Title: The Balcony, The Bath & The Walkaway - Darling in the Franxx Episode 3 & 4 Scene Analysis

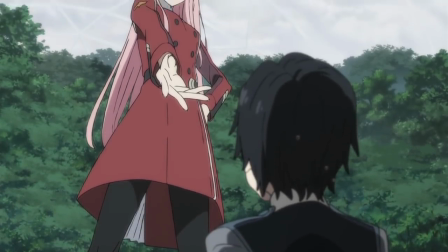239s
This scene shows how different Hiro and O2 are, from their experiences to what they hold important,
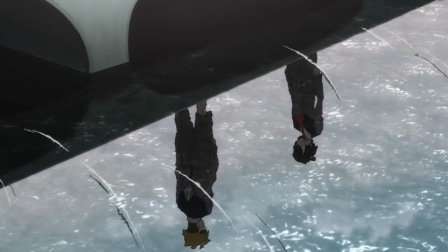244s
Hiro caring about small things like names and his mission, whereas O2 could care less about any of it,
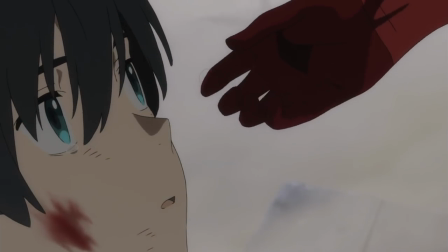249s
wanting to escape at all. It's not clear that these opposite elements necessarily make them a good pairing at this point though, something that the walkway flight scene in Episode 4 serves to rectify.
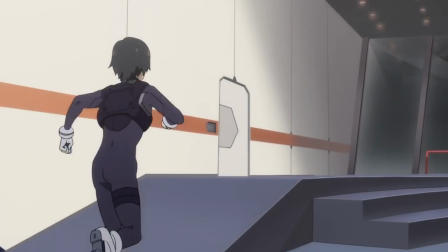258s
Episode 4's response to the balcony scene occurs when O2 is leaving the plantation and Hiro runs up to try and catch her,
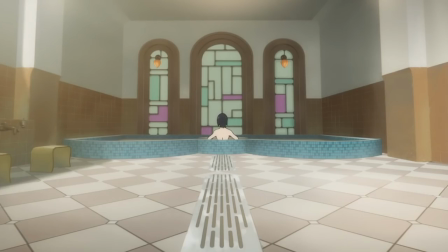264s
though we're going to take a brief detour to set this scene up properly by discussing this moment in the bath,
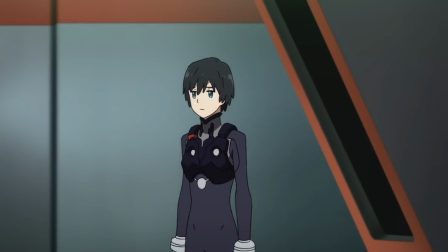269s
which in turn begins with O2 in the mech room staring at Strelitzia. Hiro walks into the room and upon seeing her has a flashback to her injured partners, causing him to hide.
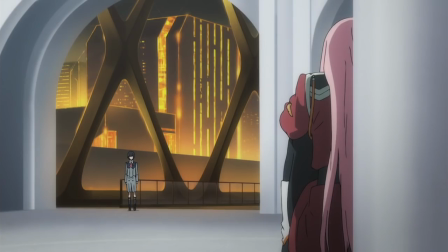278s
This is a notable change from the previous episode, where Hiro walked up to O2 without any concern and showed no doubts,
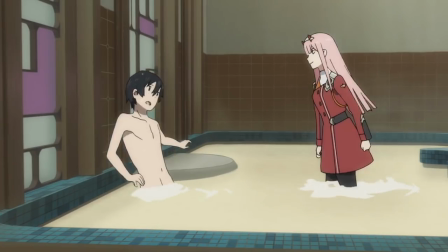284s
then in the bath we experience a moment that is the opposite of their first meeting, with Hiro naked and O2 jumping in the water fully clothed.
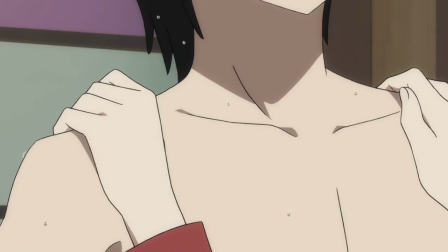291s
But like the first meeting, Hiro is flustered by this, whereas O2 has no issue with the situation, which has O2 ask Hiro to leave here with her, again.
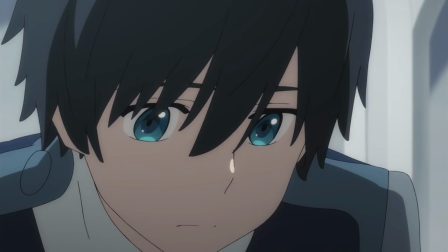299s
But the sight of her horns makes him swallow, which is in stark contrast to the previous this episode where he had no reaction,
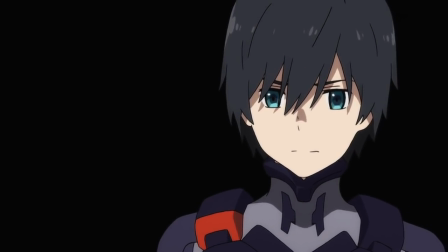305s
and raises the question of whether Hiro sees her as a human or a monster.
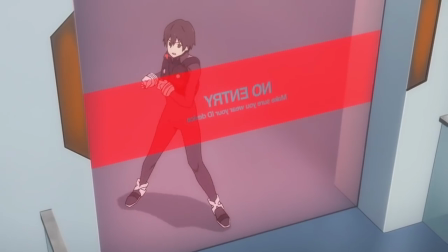309s
Later as O2 is being escorted by armed guards, Hiro runs up to one of the barriers we saw in Episode 3 that he cannot pass, again he's literally stuck without her.
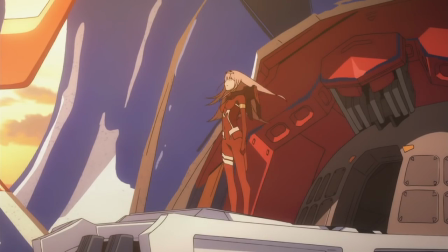317s
Hiro properly conveys his feelings, that he doesn't care if she isn't human, that he's not worried about her status as the partner killer, and that he doesn't even really care about piloting Franks.
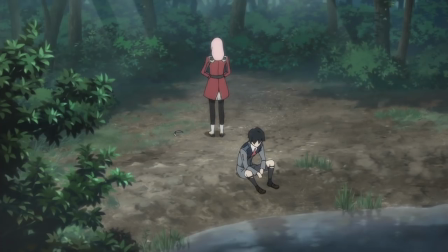326s
Hiro confirms that O2 is his opposite, confident, self-assured, willing and able to fight properly and that is why he says,
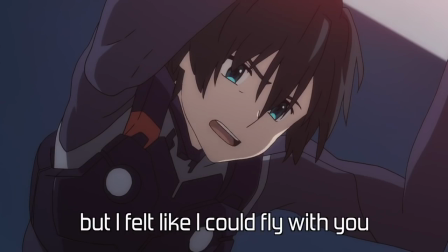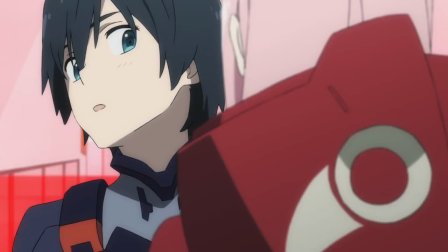339s
It's a strong confession that reminds us of the birds motif and properly answers the question of whether their opposite natures would make them a good pair.
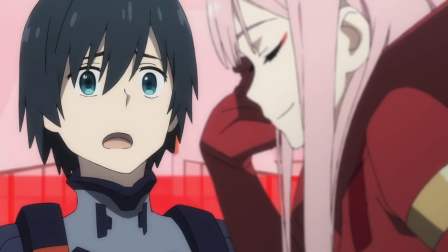347s
It also resolves the previously proposed question of whether Hiro views her as human or monster,
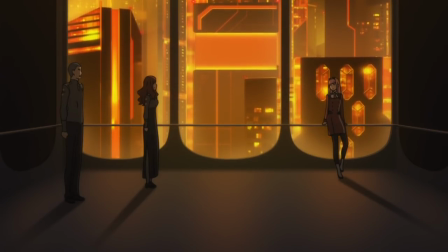351s
which ties into one of the newer thematic questions brought up, what does it mean to be special? Zero Two responds to this embarrassing speech by breaking through a glass wall to be with him,
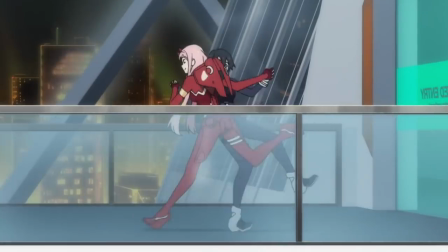360s
shattering expectations and going through the gate in the same dance pose as in the previous episode, a nice callback and showing that now Hiro can move forward.
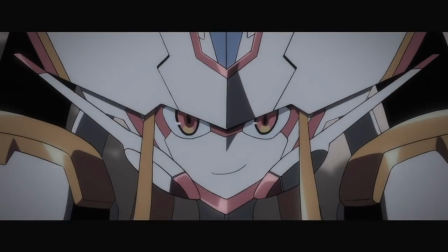368s
Zero Two ignores orders not to take off, and the letterboxing comes back in as the two take off to the sky.
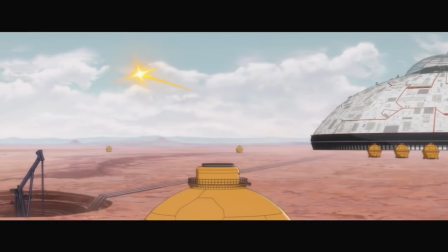374s
Hiro's perspective has changed again, knowing definitively now that he can pilot with O2, which puts a nice little bow on the Jian story as together they can fly.
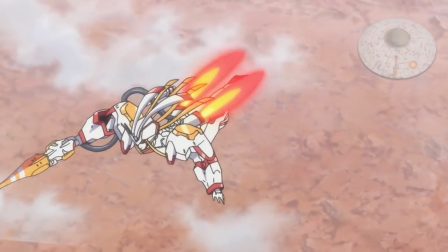382s
For now at least. I'd be shocked if this was the end of the bird motif.
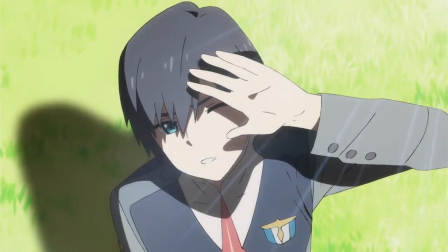385s
It's also a callback to the balcony scene in Episode 3, where O2 symbolically equates the ocean and the sky with freedom,
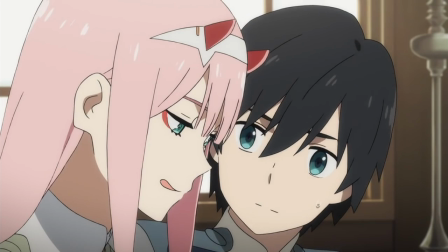392s
and the two of them together can achieve that freedom in Strelitzia. This scene is also a great moment for understanding the relationship between O2 and Hiro as it stands now.
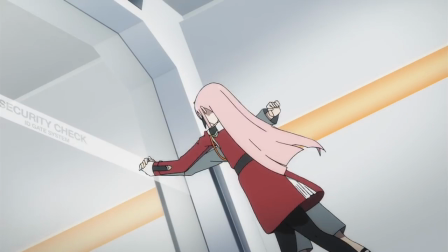401s
O2 certainly opens up doors and opportunities for Hiro to experience new things and achieve his desires.
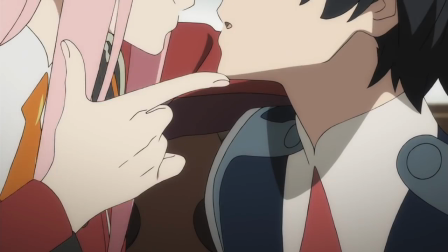406s
But Hiro also gives O2 a sense of completeness and sees her as just her,
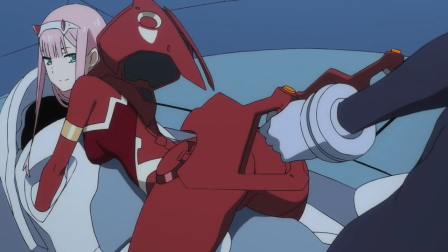411s
not as a monster, not as particularly special because of her blood, but special because they have a connection.
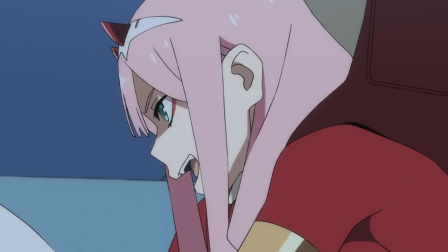415s
And Hiro who is almost always willing to conform to authority is finally able to ignore it in Episode 4,
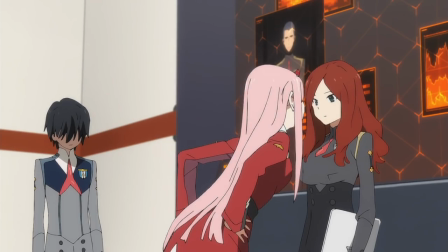421s
compared to Episode 3 where he meekly accepted their decision to not let him pilot.
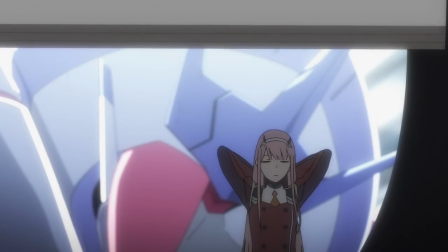425s
My main question going forward is whether this will become an issue of dependence, either on one or both of them moving forward,
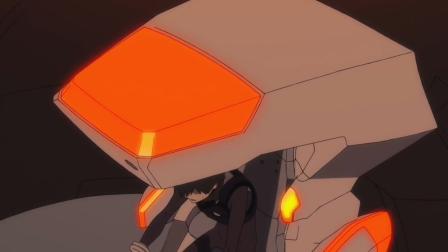430s
as that seems to be a logical direction for their relationship to go without going down the generic misunderstandings causing them to be unable to sync route.
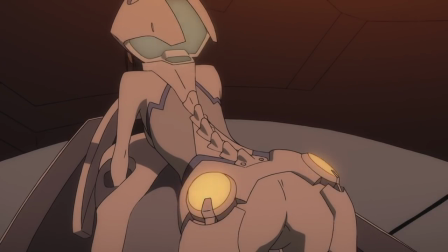438s
There's also a lot to talk about with the sexual themes in the confession and flight scene and like all of the piloting,
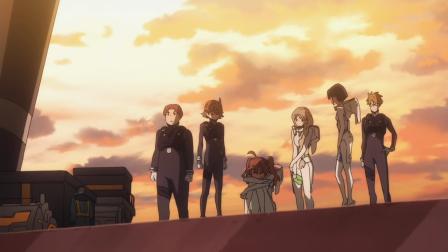445s
but we'll be doing a big analysis of all of that at some point in the future, so I don't want to step on our own toes.
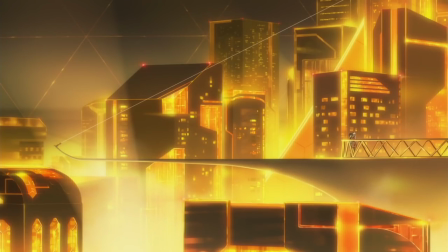450s
Let's just say that the Beehive aesthetic was probably intentional for now, and we'll definitely be coming back to this one real soon.
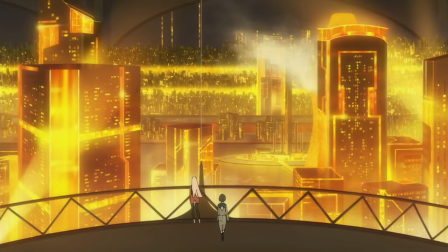457s
So one straight thought before we hit some recommendations. The music that plays during the balcony scene makes use of an instrument that sounds like a bird call at times,
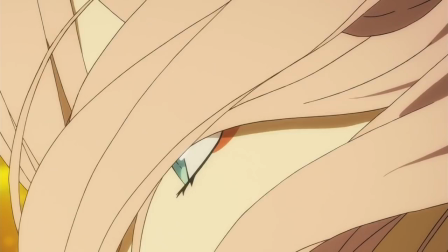464s
which is the first time I've noticed that and has me hoping that we'll see slash hear more audio visual tie-ins of themes in the future.
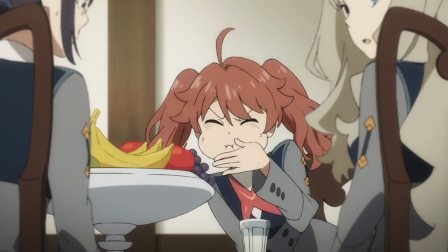470s
Well I hope this satisfies your Zero Two style sweet tooth until a few more Darling and the Franks episodes come out so that we
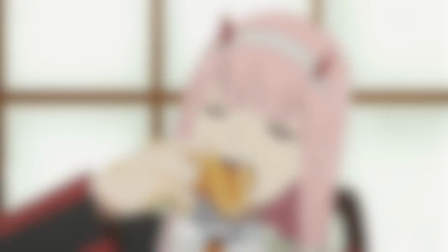476s
can really dig into some of the new stuff and hopefully provide a bit more depth to the motifs and themes we've already discussed.